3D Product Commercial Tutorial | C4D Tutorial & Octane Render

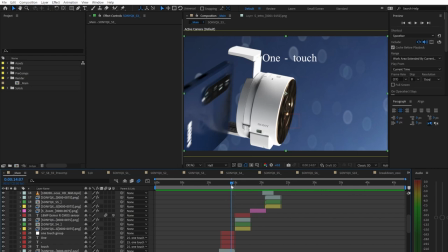12:03 and then end fast and it makes sense and the transitions between the scenes weren't you know congruent so we had to make sure that if it's speeding up in the
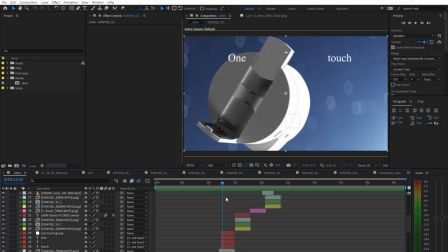12:10 end here it needs to speed up at the start here yeah that's that's pretty much uh a lot of what made this commercial
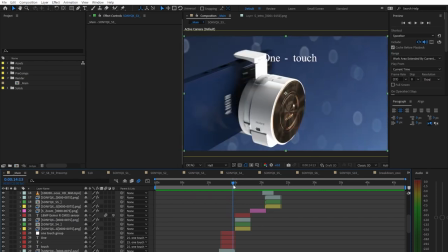12:17 look good obviously you know with the background and all that stuff is what made it uh look good in terms of visualization point of view but the animation is super important
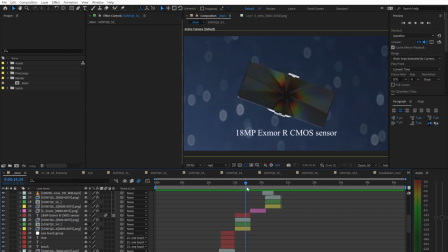12:25 and i always i always you know emphasize animation over pretty much everything especially at the start of the commercial because if your
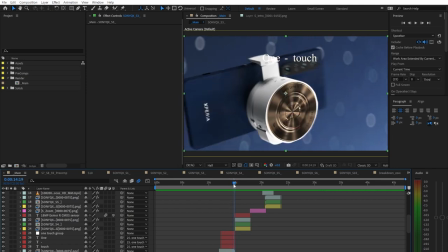12:33 animation falls apart the rest of your commercial is not going to look too great and you always want to make sure that your animation is solid at the start
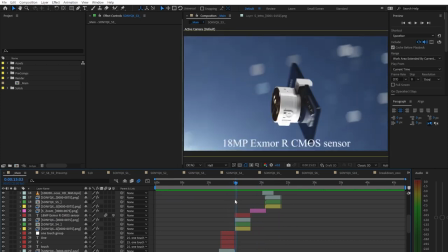12:41 and then you can worry about you know making your model look good from the geometry and the texturing and materials and stuff like that
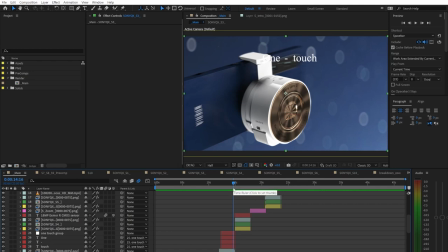12:48 with when it comes to commercials animation is so important as well as scene structure and video structure in terms of which scenes go into the video, the ordering of those scenes, as well as, you know, are the scenes, do the scenes make sense with the video? People like to dive straight into, you know, visualization.
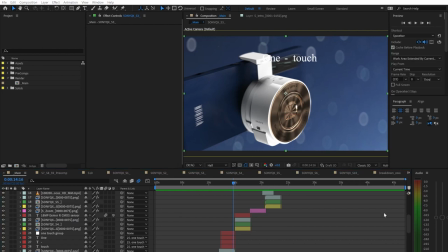13:07 Oh, I want to model this thing and then light it and then add materials and it looks so shiny and it looks so clean and it looks so nice and I just want to start rendering. But the animation is the part that people,
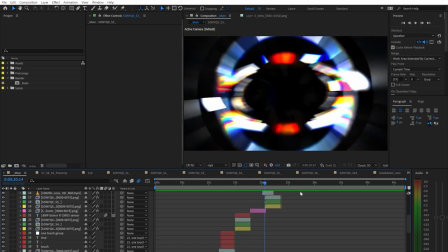13:18 you know, really need to focus on because this is what helps put this whole video together you know the
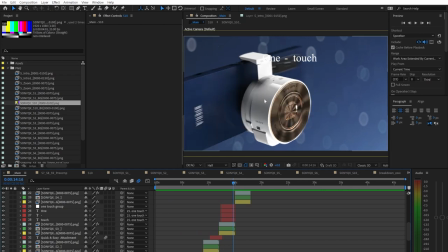13:24 materials i don't think i really need to go into that much it's just a glossy white material on the front here uh we've got a gold
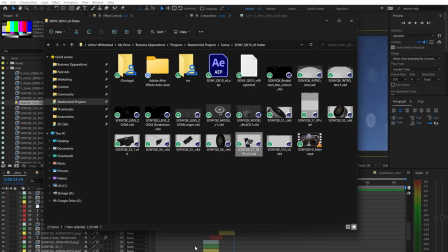13:30 material over there as well with you know some a bit of complex material set up just to make sure that the shine is right
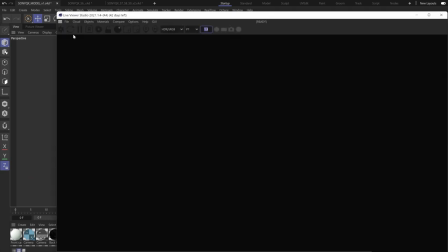13:38 so here if i go and apply an hdri so that we can just visualize it what we needed was for there to be you know the sheen that's going
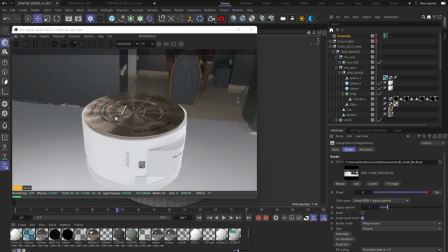13:46 across here so that you know with the products rotating and the cameras rotating and stuff here you can see these these lines going across which adds that realistic look that the product had and applies to the product but in terms of uh that that's pretty much the only thing that was a little
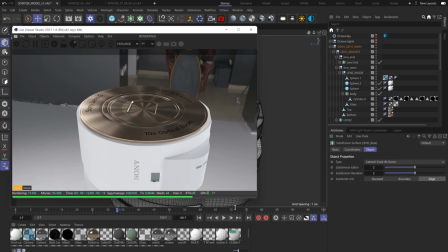14:02 bit uh complex when it comes to the the actual material itself otherwise you know the rest of the materials the white it's just a glassy material nothing
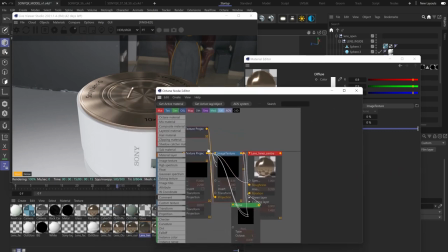14:10 complex there we've got our actual materials set up for the top here um it was a bit complicated to set up but basically you know we
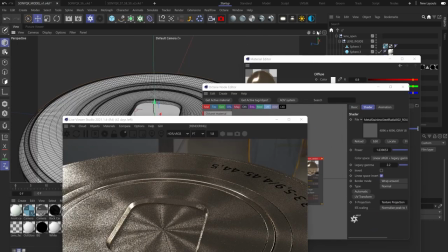14:19 took a uh a material that has lines that's going across here and uh you know we converted it to make it
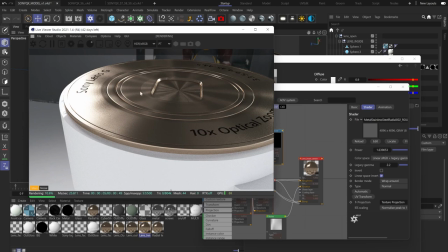14:28 radial so that it's going in a radial pattern like this so you can see those nice little thin shining lines going across there which is nice and then we just uh you know affected the reflection so the reflection points inwards in a spherical manner and then also has some variance in terms of
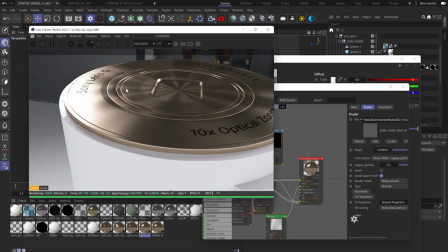14:45 what how strong the roughness is there versus how strong the roughness is here and when it gets a little bit more rough it appears a bit more like this and then you
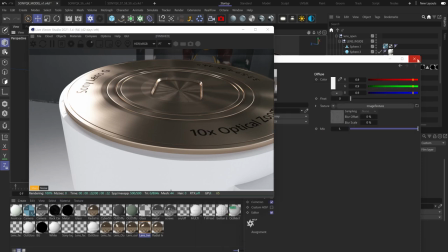14:55 have this pattern that goes in a 360 degree manner and yeah that was pretty much it from that point of view the lighting we're just using studio
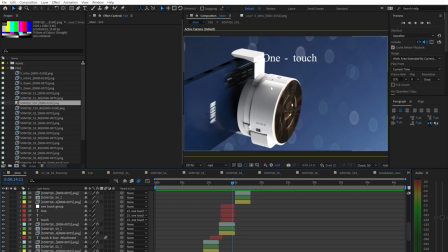15:03 lights here here you can see a studio light appearing we've got one down there one up there it's just gradient lights and then we're using an
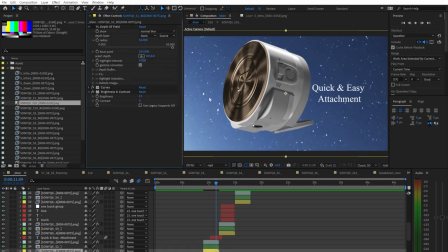15:11 hdri for the background so here if we turn off the depth of field you can see it's just a sky hdri that we've applied we've applied some depth of
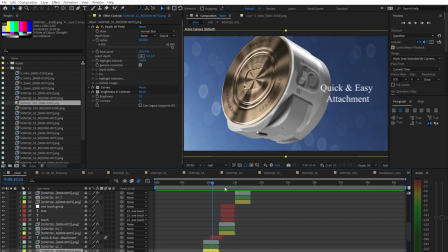15:19 field upon it to give us that starry look we've added some particles with trapcode particular and then you know we've added in you know
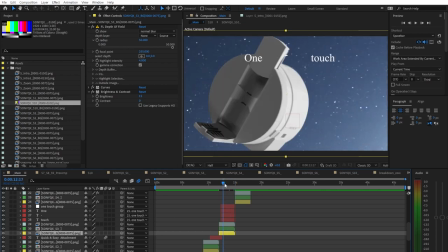15:27 our extra so this is our raw render that we got straight out of octane which still looks decent and then you know we need to boost some of the
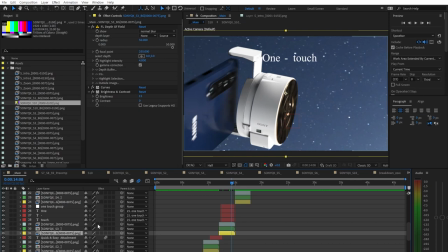15:34 contrast the colors as well as the brightness so here you know we're boosting that on our product itself to make it exposed having under exposed renders is a putfall for a lot of people a lot of people's products just end up being underexposed in the end so that's something that we were very wary
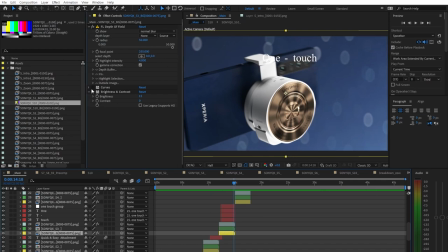15:51 of with this and then also the background you know applying all that stuff but also the same you know applying actual exposure and